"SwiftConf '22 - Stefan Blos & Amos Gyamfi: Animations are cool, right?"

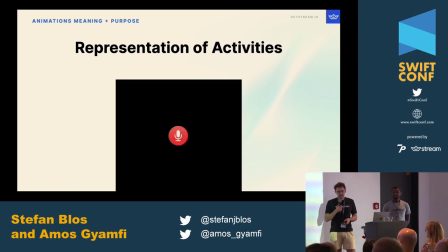Another example for this representation of activities is taken from a dictation app. So this button has this very subtle animation that, hey, something's recorded right, because you wouldn't need this technically but it gives a nice confirmation to your user that
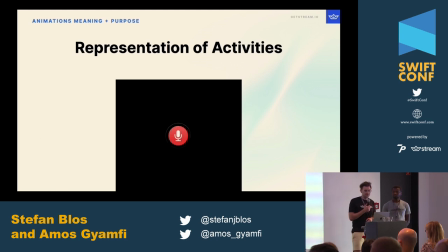all right it worked right because it would be pretty frustrating if someone wants to record something and in the end realizes hey i forgot to click the button so it's a good confirmation for them as well
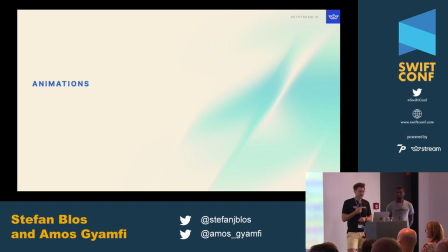all right now you've learned about good examples but of course what's more fun is bad examples
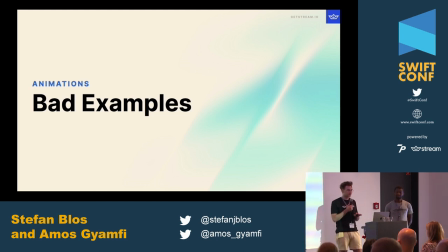And I want to preface this by saying, these are all taken from real applications or websites, but we won't mention any names of course, where we got them from. But they are really realistic and taken from the real world.
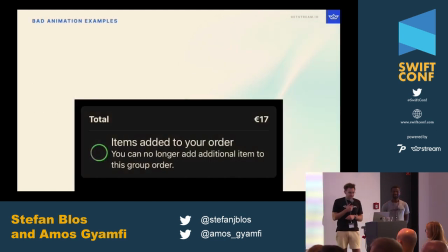So the first one is this screen. And this is actually probably the animation that actually got our idea for this talk.
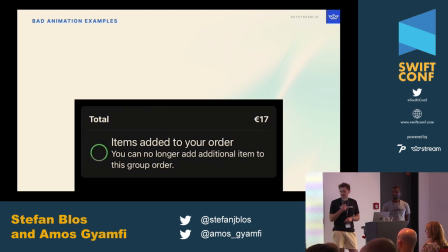So, we were ordering food together and we were seeing the screen and we were waiting for our order to confirm, right? And we were waiting, waiting quite some time. Because this spinner is just rotating forever, right?
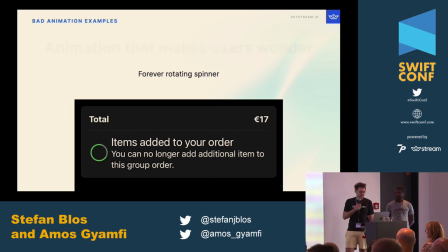And we were sitting there like wondering, okay, so when is it going to be ready? And we were wondering.
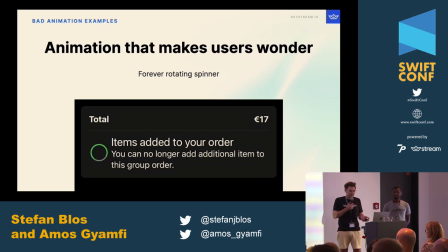And actually it wasn't. This was the final confirmation step that everything worked.
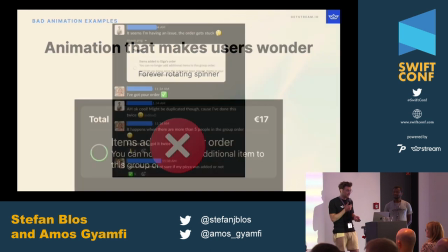You should do this. That's not a good idea. And even in our selection afterwards, people were having the same problem.
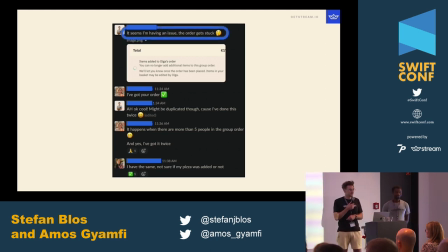People were saying, oh, it seems I'm having an issue. The order got stuck. And OK, something didn't work. My pizza wasn't added. But the worst thing happened, the person who made the order actually got it twice. So only because this animation was added there and this spinner was added,
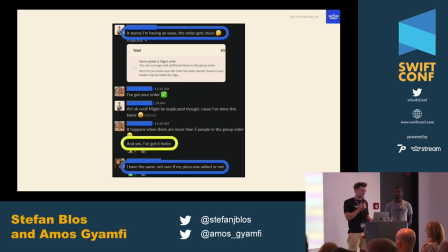people were confused and they were actually ordering twice, which is like the worst thing that can happen because if you think about it, if this spinner was not there, everything would have been clear about it. The text was pretty clear, but only through the animation people were really wondering.
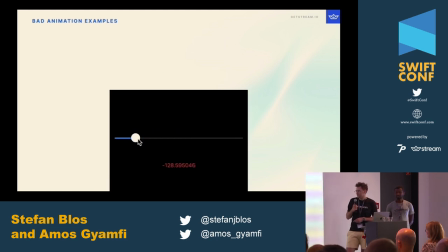Another example is this slider. This is a little bit more subtle, but if you look at it, it has this halo animation animating up. And if you think about the real purpose of this slider is to set a certain value, right?
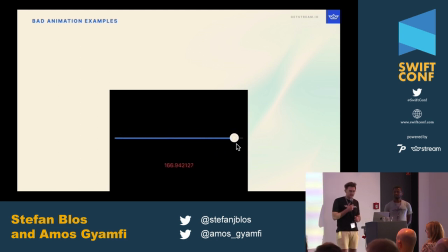But what this halo and this pulsating animation does, it's really distracting you, right? It gets in the middle of what you want to do because your attention is drawn back to this circle that's not really important because you want to know what value you just set, right?
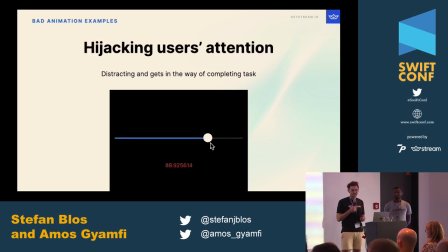So this is an example of hijacking the user's attention to her own place, right? They don't need it there. They want to see what value they're setting. So again, you shouldn't do this.
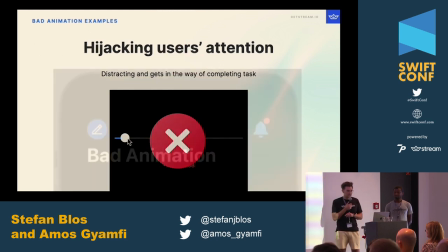It's not a good idea. The next one you already saw, right?
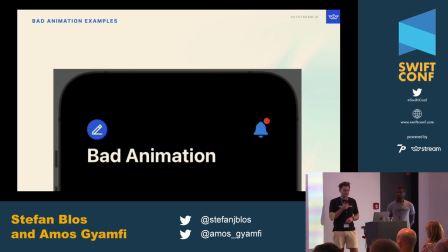This animation, it has a nice idea to animate the spell, but it's just, it doesn't look natural, right?
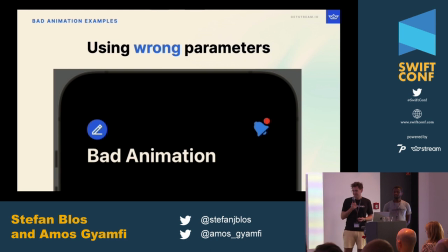So it's clearly using the wrong parameters. Again, you shouldn't do this, but we have a suggestion for you what you can do better.
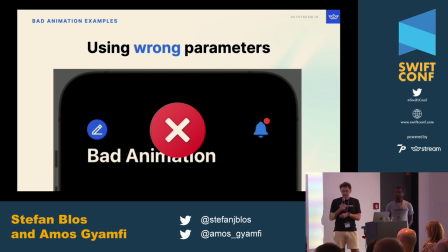If you look at this, we can see that it animates around the center, like the anchor point of the animation is the center of this icon, and that's not a good idea.
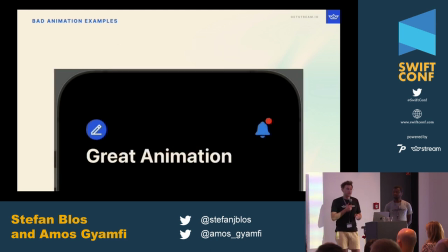So if you change this up and put the anchor point of the animation to the top here and add some springiness to it, this animation looks way better. And it's way more natural than actually, like a bell would really behave.
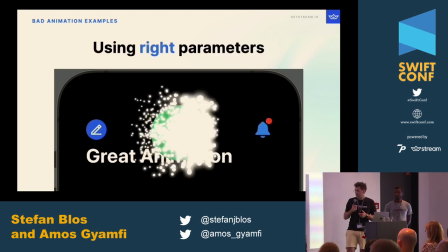So when you use the right parameters, we agree with this, it's a good animation, I can use it.
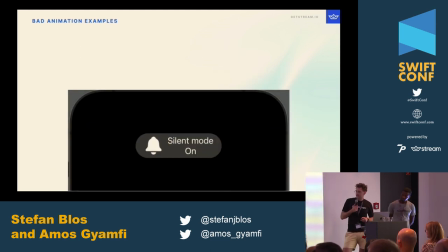The next one is this thing sliding in from the top and then leaving to the left.
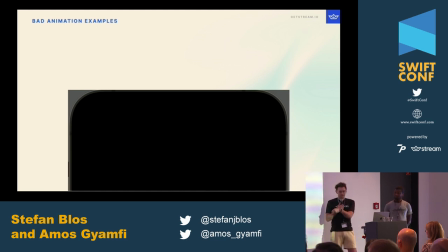But why?